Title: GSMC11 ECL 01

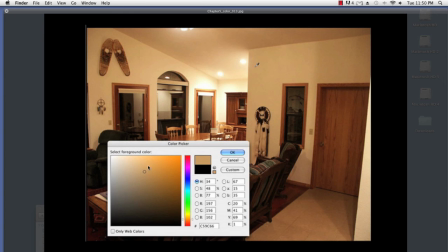8:15 Another example really quickly of this is the color picker from Photoshop. You can kind of see this mid-range on a wall from a photograph as proof that this mid color is kind of an orange. And the theory is that as I get brighter, it's going to lose saturation and go more towards yellow.
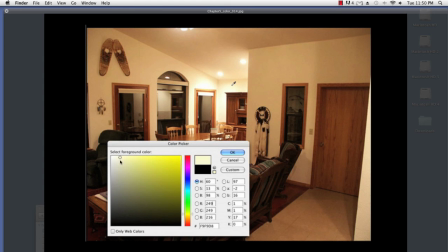8:32 So if I go ahead and select here in this area, you can see the color has shifted more towards yellow and gotten much less saturated, versus up in the corner, it's going more towards red and getting far more saturated.
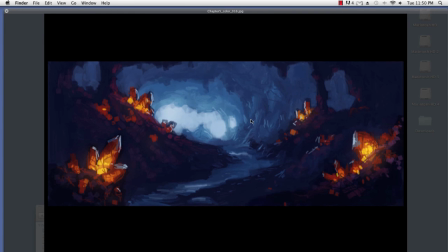8:48 So, practical example again of color temperature in use. And this is again recap from Practical Light and Color. Instead of just painting a cave, one consistent tone like the color of the walls, and thinking of a cave as the color of the cave, think about light.
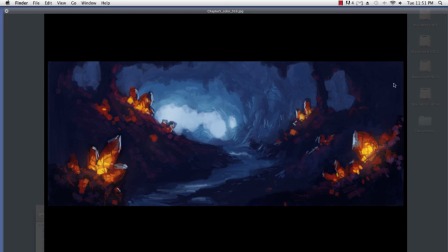9:07 So I'm going to have kind of a cool light from outside shining into the cave. So I have a deep purple, and it's going to shift in hue and saturation. So super saturated purple into a less saturated blue, into a less saturated kind of cyan, and eventually to this very kind of powdery blue.
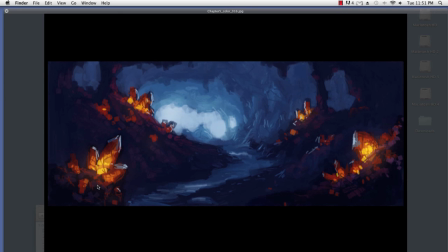9:25 Same with making these crystals glow. I've got kind of this deep purples into reds, into oranges, and then to yellow. And so you get the idea. Color temperature. Relative color also.
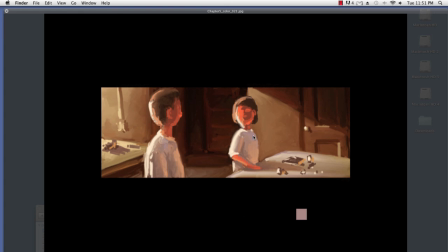9:38 So I'm focusing kind of this area of the of this character's shirt in this painting. It looks blue, and this is the actual color down here. When I put it in a warm environment, this color relatively is a very cool color, so it appears blue.
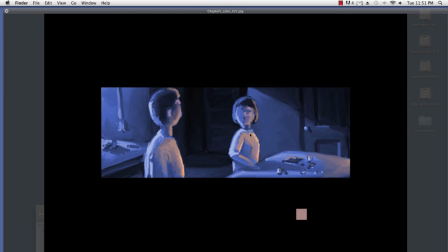9:58 But if I switch to this scene, now this color appears very warm. If I put that same exact color into a cool environment, it's going to look warm.
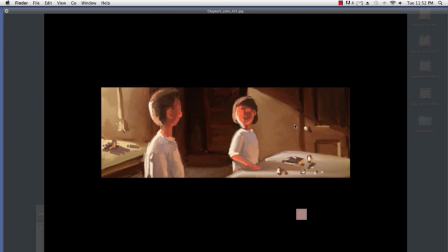10:10 So it's the same color in both of these paintings. You can kind of see the swatch down here. But the idea of color temperature, or not color temperature, but relative color, colors as they relate to each other.
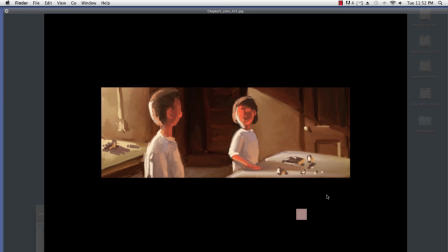10:26 This is very important when you're doing lighting or illustration, because there's times when you want to have a more subtle kind of palette. Instead of choosing a bright blue light, you might choose what this actual color is. It's a desaturated red.
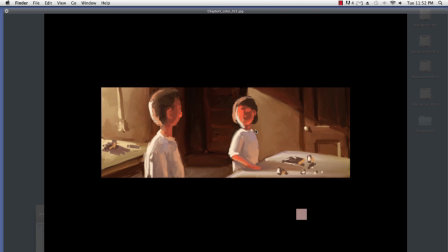10:41 So desaturated red can look blue, and it can also look very warm.
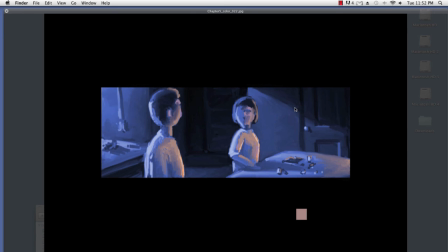10:48 So the idea of color temperature, relative color.
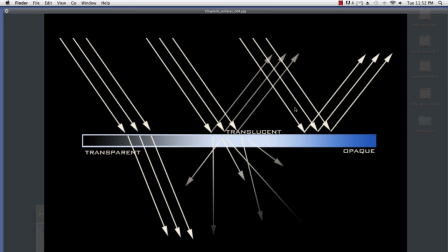10:53 And then there's a few other things with translucency versus transparency, opacity, objects that refract, the way light refracts. So transparent object, light will come in through an object and be bent slightly, like light through glass.
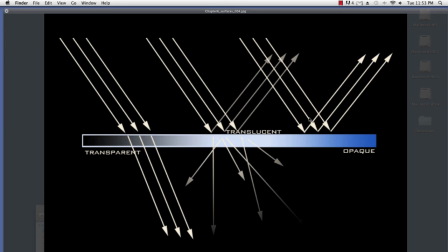11:12 And then there's opaque objects, something that light doesn't go through at all, it just kind of bounces off the surface. And then there's the majority of the world that has some level of translucency, where some is bouncing off the top, some is refracting through the center, and a lot of that is actually diffused.
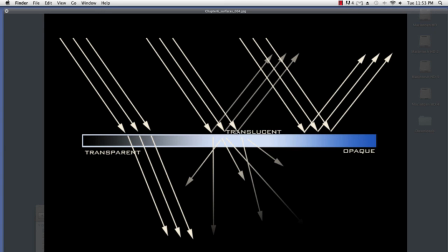11:28 So just like you have specular reflections and diffuse reflections, and specular shadows and diffuse shadows, you can also kind of say that you have specular
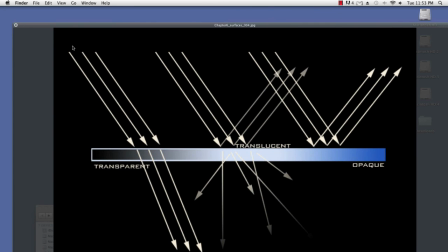11:41 refraction and diffused refraction.
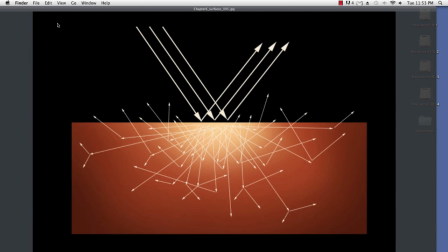11:45 So that's applicable when it comes to things like subsurface scattering through skin and through fruit and objects that let some light through, as well as atmosphere.
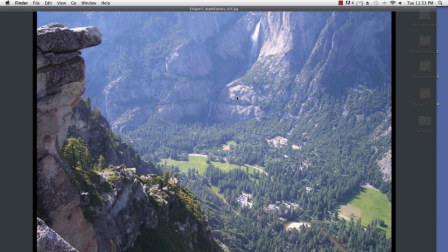11:59 So another powerful tool, and we'll talk about this more later practically, the idea of being able to give distance, this subsurface scattering that's happening in the air itself as the light is refracting off of the molecules in the air and giving us a sense of depth.
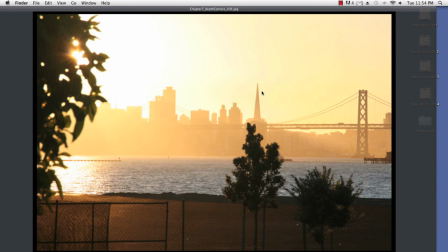12:17 Same with here, atmosphere and depth.